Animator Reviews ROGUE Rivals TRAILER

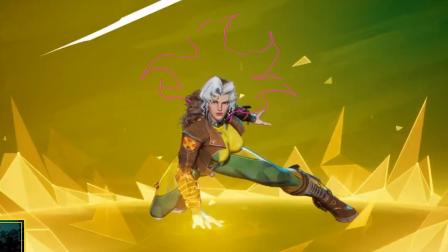491s
I mean, I don't want to get too Phoenix or too Jean Grey, but just something that really like almost like adds a cape to her performance.
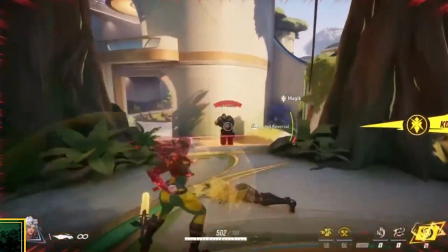498s
I think that'll really sell out a lot. Yeah, they knew what they were doing when it comes to this gameplay. Yeah, Rogue has got some interesting movements.
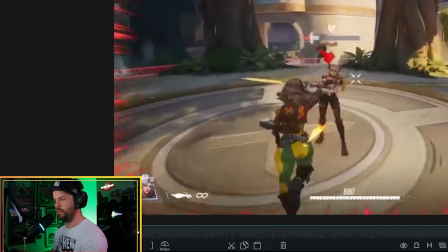505s
I'm not used to seeing Rogue run. I will give you that. Like Rogue in the comics, of course, in the animated series, she flies.
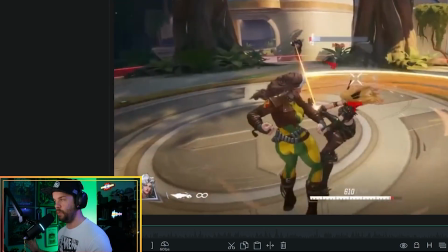513s
She flies everywhere, flies all the time.
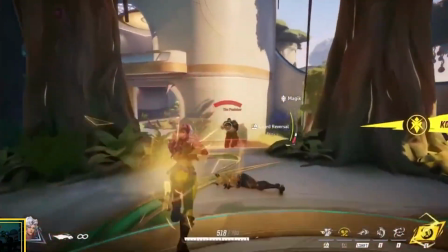516s
I think the thing is, for me, it's kind of odd seeing her just like trotting towards the enemies.
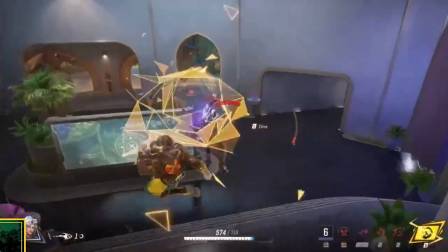523s
I like how they have these dashing. I love these air attacks, dude. These air attacks are kick-ass.
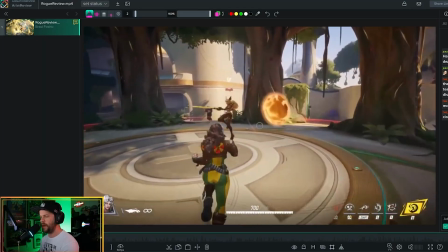528s
But just the whole way that she's just kind of running, the upper body feels very separated from the lower body because obviously your character needs to move.
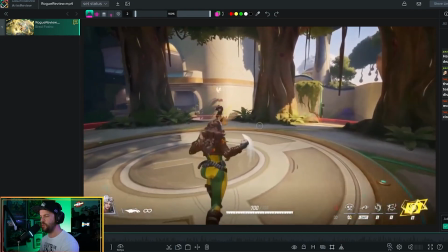536s
But when it comes to like really super strong hits like this, we lose that.
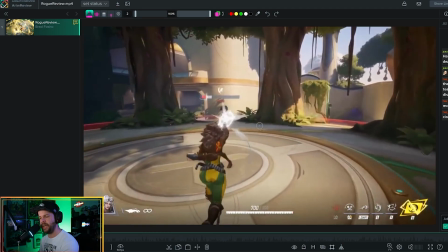540s
We lose that feeling of Rogue really like pushing her body into it and really swinging, like do these left hooks and crosses.
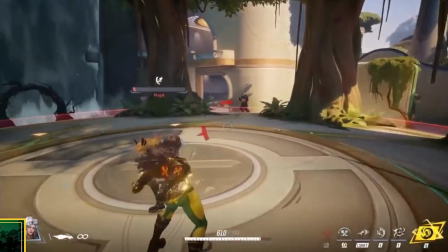548s
I don't really feel that energy. You sort of feel it through here, right? Because her body is leaning into it.
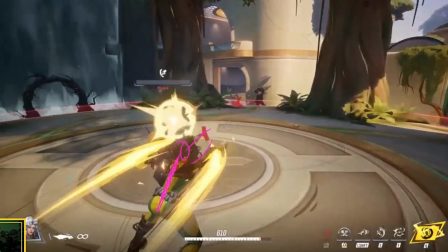555s
See how she's incorporating more of this angle into that with the two arms? You start to get a sense of like energy coming through there, and that's a good thing.
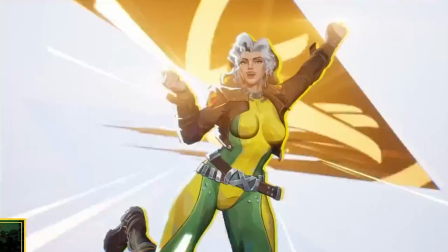564s Better watch out. I'm feeling a little touchy today.
Seriously, touchy today.
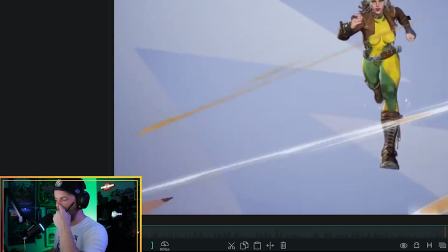573s
Nice touch, Netties. It's like, I understand what you guys are going for here.
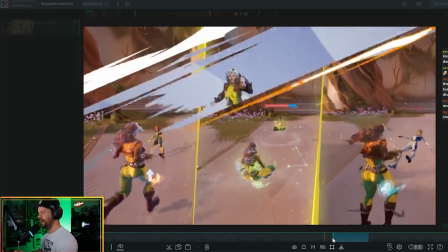579s
First and foremost, she's running, okay? Again, running Rogue, I'm not used to seeing.
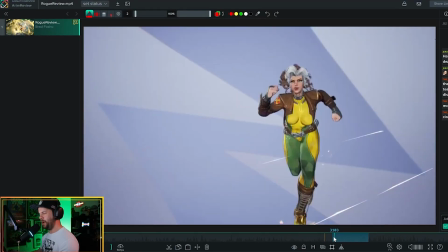585s
Is it bad? Not really.
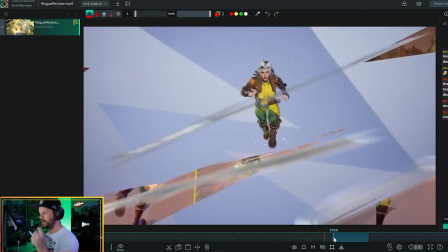587s
There is some good running animation through here, but at the same time, it's like the first MVP, Rogue is coming from this screen to this screen.
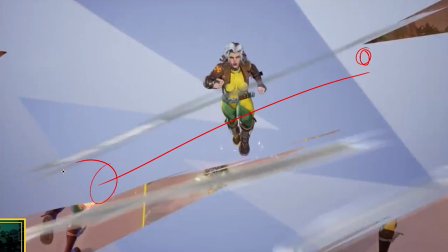595s
She's running from right to left. second MVP, she's basically doing the same thing, running from right to left again. Change up the angle a little bit. Don't repeat the same thing that you did before. Try something different.
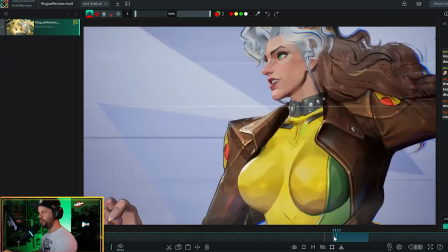607s
I really dig this shot. This shot is feeling cool. I think you could actually have used a trucking shot.
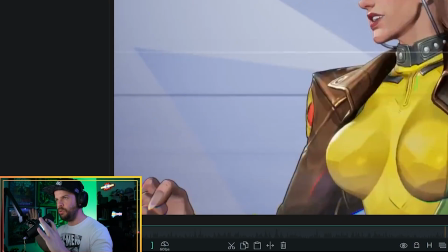615s
A trucking shot is basically kind of like a 2D plane shot that you're running right to left.
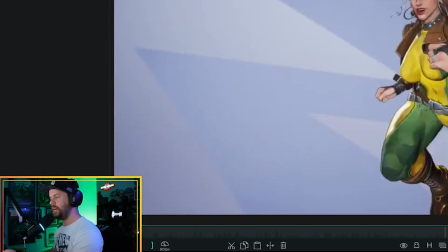620s
You could have just like been right alongside her, maybe done like a crash zoom in to where she's running at super speed going from right to left.
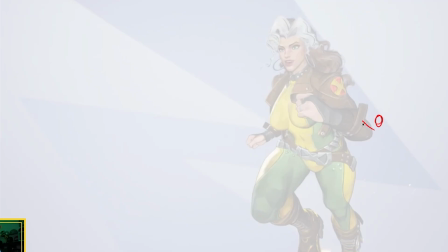630s
So bear with me, right? So she's running. This is kind of like where she's going, you know. Shot starts out like probably like this wide, and as she's coming through, you know, it gets like closer
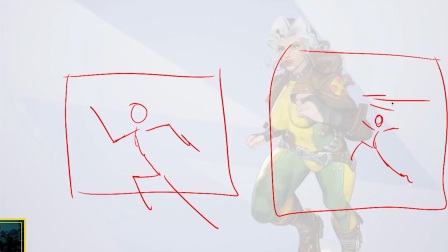646s
through here. We start to zoom in, you know, like as she's coming through this way, you're running alongside her, and then she gets into this shot too.
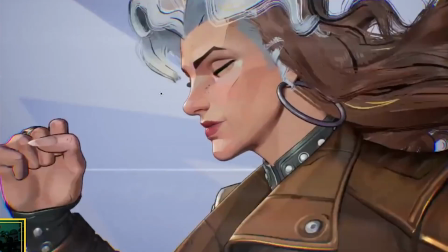654s
This is awesome, by the way, right? I love this shot through here.
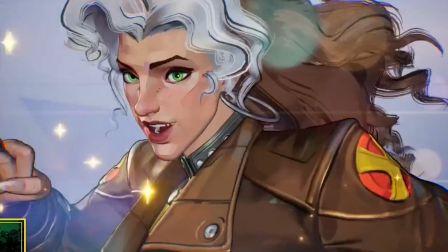658s
I do think you can get into slow motion a little bit earlier, because once we get through here, she starts to look a little janky, right?
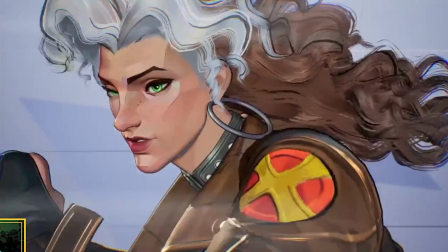666s
Like this part, like, you know, is kind of like a little less attractive, unsmoother than this shot right here.
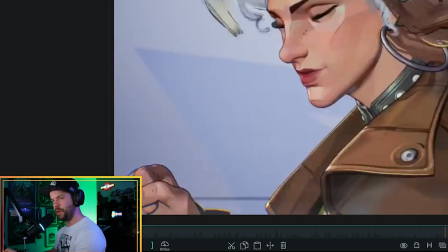674s
So I think like as she comes in, she could probably notice you a little bit sooner.
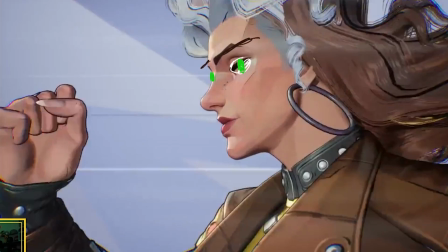679s
She got the wild eyes over here. She starts to get a little bit of smile in there. You know, we start to see like a little bit of that charm that is Rogue.
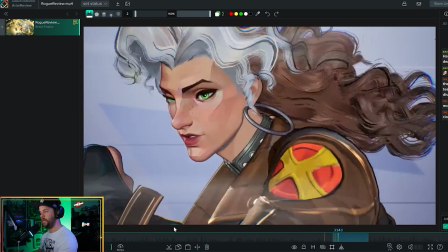690s
The character comes forward in space and then pushes back in space and forward and back. So like this jittery stuff right here is what's really feeling out of sync with this MVP.
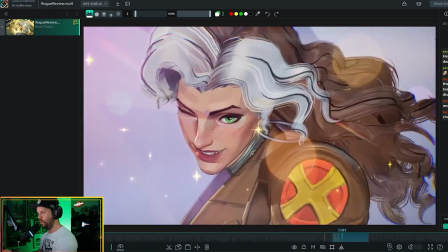702s
I really much rather have her more center frame, because right now she's at an awkward side of the frame.
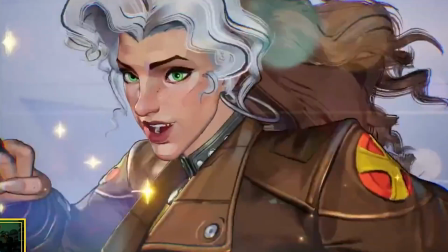708s
And I think this part too, her head feels a little broken.
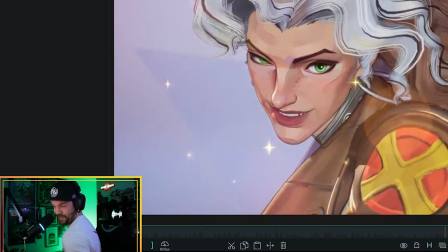712s
Like if I'm trying to do this, like my neck's already hurting, especially this part too. I think what we need is just a little bit more chest turn.
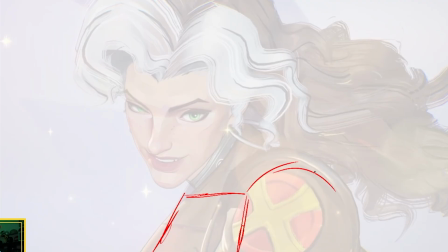723s
Just need a little bit more, you know, and I'm pretty sure nobody's going to disagree with me when I'm drawing this. A little bit more chest action, right? And a little bit more of the head tilting in.